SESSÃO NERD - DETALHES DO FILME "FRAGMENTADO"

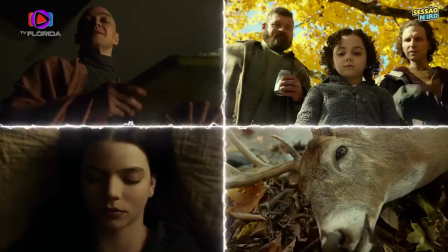[0:00]
Neste vídeo, vou te mostrar todos os detalhes e referências escondidos em Fragmentado.
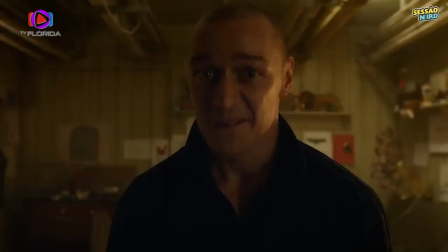[0:04] Legal.
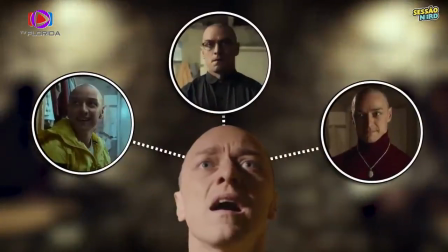[0:05]
Mas não só isso, essa é uma análise completa, explicando cada ponto genial e sacada do roteiro, que certamente fará você enxergar este filme com outros olhos.
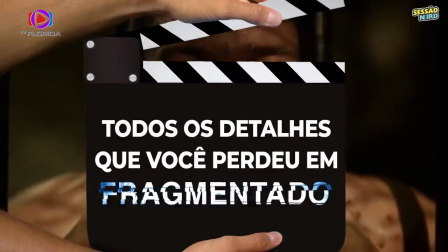[0:14] Nossa.
Portanto, esses são todos os detalhes que você perdeu, ou não, em Fragmentado.
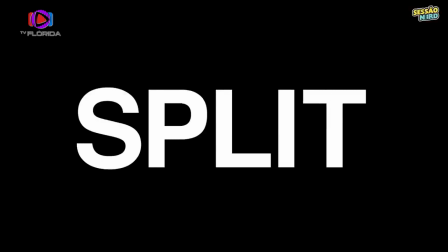[0:18]
O título, Split, Fragmentado, obviamente se refere às várias personalidades de Kevin.
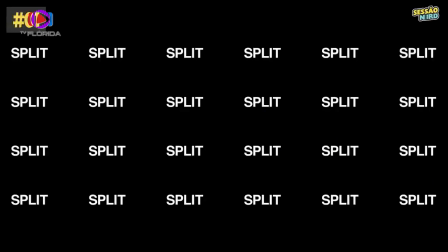[0:24]
Agora veja como fragmentam cada título em várias partes. Se contar, somam 24 no total.
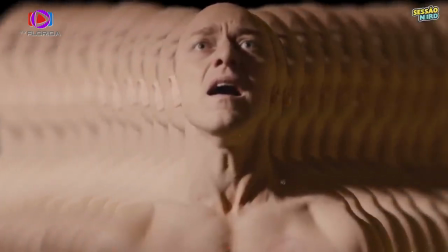[0:30]
Aí começa a ficar interessante, pois Kevin possui 23 identidades. E só no final, descobrimos uma 24ª, chamada a Besta.
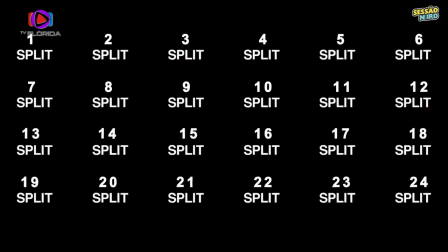[0:38]
É brilhante como deixam pistas desde o início. Os fragmentos também se unem para formar um todo.
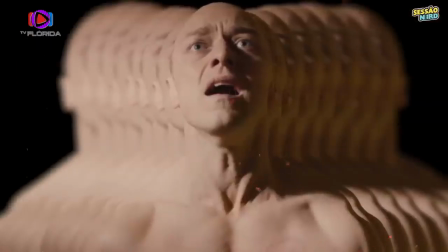[0:44]
Assim como as várias personalidades de Kevin habitam um único corpo.
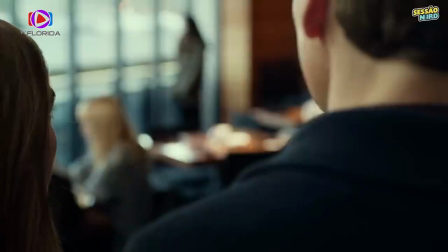[0:48]
O filme abre com Casey, uma garota isolada, que é convidada para um aniversário mais por dó do que por amizade.
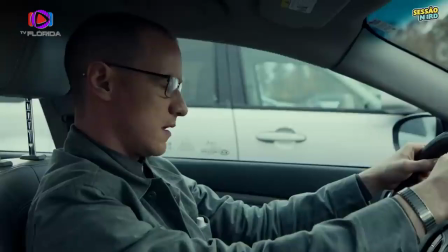[0:54]
E igualmente por pena, ganha uma carona para casa. Mas as coisas não saem como esperado, e as garotas são sequestradas.
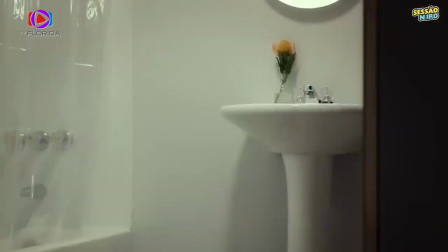[1:01]
Já se perguntou qual o significado dessas flores amarelas no cativeiro?
Não.
Elas são Protea Pinkashan.
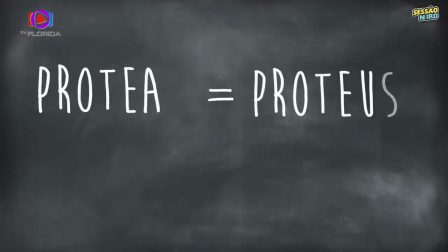[1:07]
O nome Protea deriva de Proteus, uma divindade grega que podia mudar de forma.
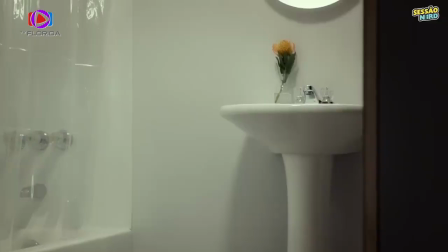[1:12]
Assim como o certo Kevin muda de personalidade, o amarelo das flores é um elemento recorrente, aparecendo na roupa, no lenço e até nas paredes, criando uma associação visual com o antagonista, o oposto de a vila,
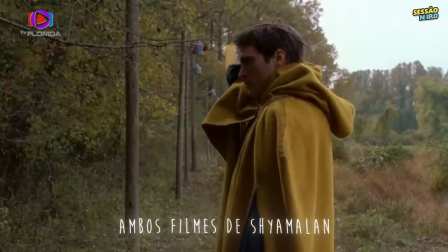[1:26]
onde o amarelo simbolizava inocência. Aqui, parece vinculado à vilania.
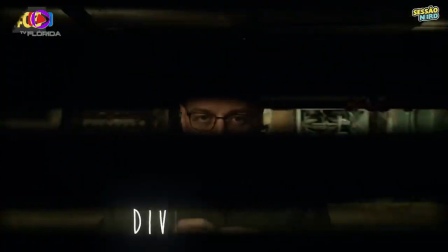[1:30]
E note como o diretor explora o tema dividir, split, ao dividir a tela.
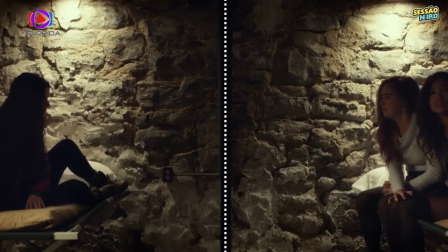[1:35]
Ele usa isso para separar as garotas em dois grupos.
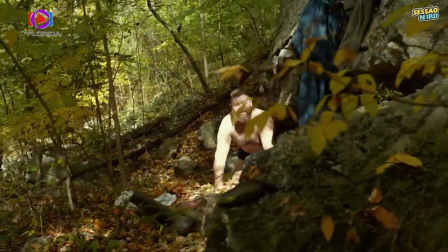[1:38]
De um lado, Casey, cujos traumas de infância, revelados mais tarde, a tornam pura aos olhos do vilão, poupando-a no final.
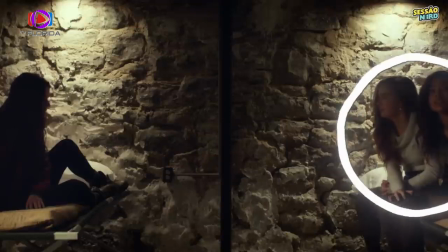[1:45]
Do outro lado, as garotas vistas como impuras, por nunca terem sofrido.
Por que age como se não fosse uma de nós?
Então Casey possui um outro lado, que nós espectadores ainda não conhecemos, mas é sugerido,
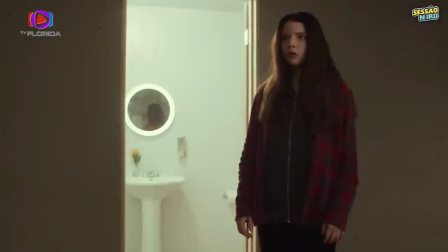[1:57]
ora ocultando parte do seu rosto, ora dividindo sua imagem em um espelho, retornando ao tema Split.
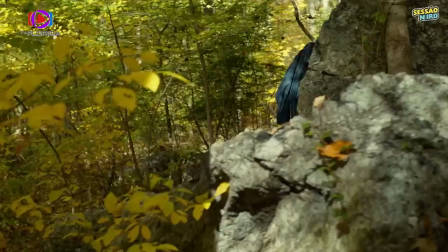[2:03]
Mas que trauma é esse? O filme desvenda através de breves flashbacks que ela foi abusada na infância.
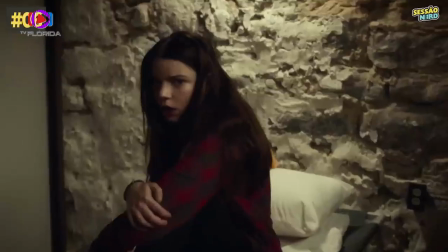[2:09]
É por isso que conhece técnicas para fugir de um abusador.
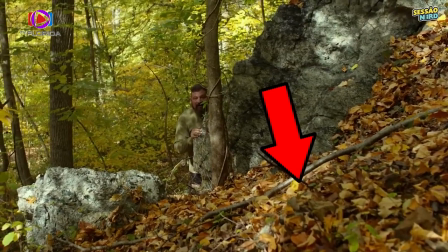[2:12]
O amarelo do cativeiro também está presente nos flashbacks, marcando os momentos traumáticos e trazendo uma familiaridade ruim.
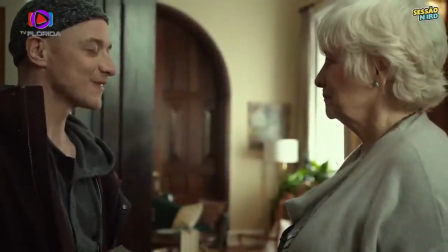[2:21]
Paralelamente, nosso antagonista se consulta com uma psicóloga. E aqui é importante entender uma coisa. Kevin é a personalidade primária, acompanhado por 22 outras personalidades, além de uma figura enigmática conhecida como a Besta, ou a Fera.
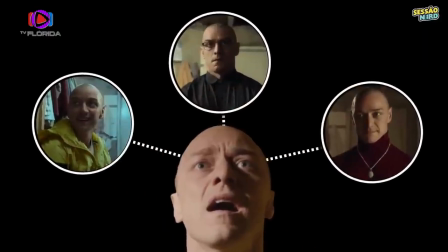[2:35]
Dentre essas, três personalidades, Dennis, Patrícia e Hedwig, formam um grupo rebelde, empenhado em trazer a Besta à vida. As demais personalidades não estão de acordo e enviam e-mails de socorro para a doutora.
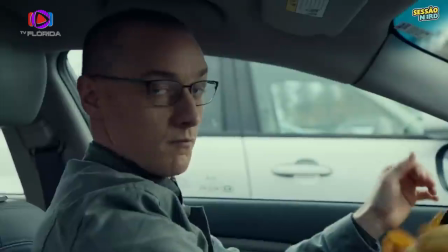[2:47]
O espectador ainda não sabe disso. Entretanto, durante as sessões, Dennis, o sequestrador, se disfarça como Barry.
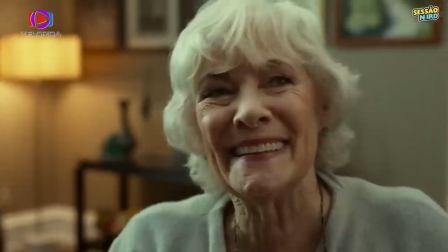[2:54] Você está indo muito bem, Barry.
Uma personalidade tranquila e tenta convencer a doutora de que está tudo certo.
Eu realmente estou bem melhor, eu não devia ter te mandado aquele e-mail.
Mas se prestar atenção, Dennis deixa muitas pistas por causa do seu toque.
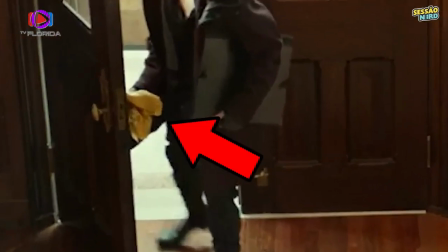[3:07]
Ele usa um lenço para abrir portas, evitando germes. Organiza os objetos do consultório.
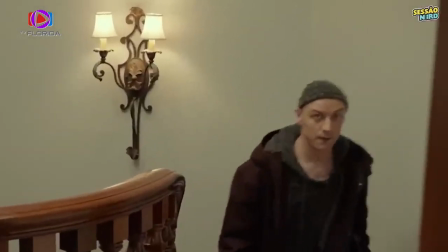[3:12]
Nota-se a transição de Dennis para Barry, especialmente na mudança de expressão ao encontrar a doutora.
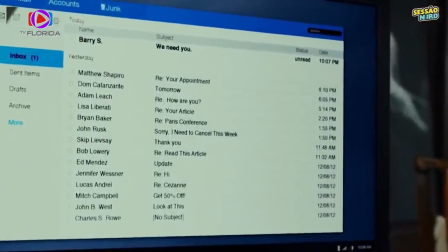[3:20]
Curiosamente, os nomes nos e-mails são de membros da equipe da produção, como Matthew Shapiro,
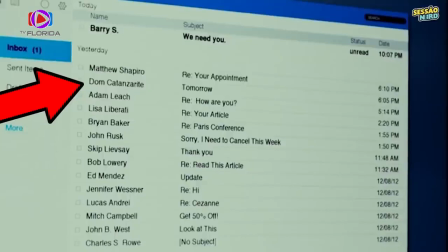[3:25]
supervisor de pós-produção, Dom Cantanzarite, produtor. Bem, é mais fácil que ficar inventando nomes.
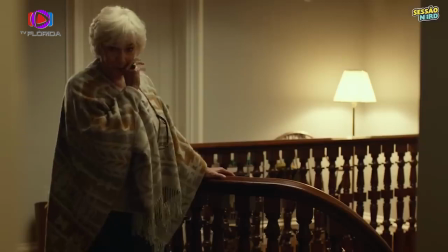[3:31]
Após a saída de Dennis, a doutora é abordada pela vizinha fofoqueira.
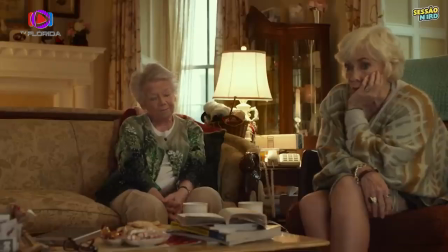[3:35]
A função dessa velhinha é representar a descrença do público em relação à condição de múltiplas personalidades.
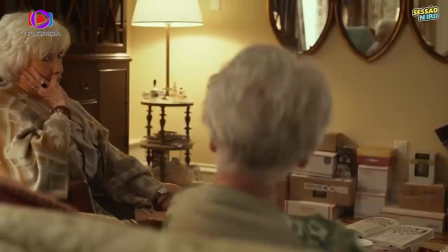[3:41]
Ironicamente, a velhinha acredita em tudo que vê na TV. Se acha tão normal, mas a julgar pela quantidade de caixas fechadas, também tem um transtorno compulsivo. De volta ao cativeiro, conhecemos uma personalidade infantil de Kevin.
Meu nome é Hedwig.
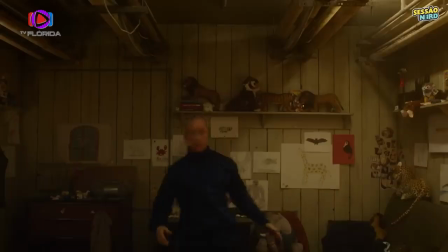[3:55] Eu tenho uma meia vermelha.
Informação muito valiosa. Pior que lá pra metade do filme, quando dança para Casey, o que é isso?
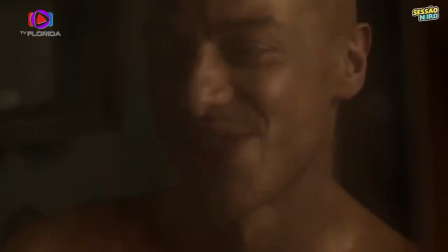[4:03] Meias vermelhas. Isso é muito maneiro.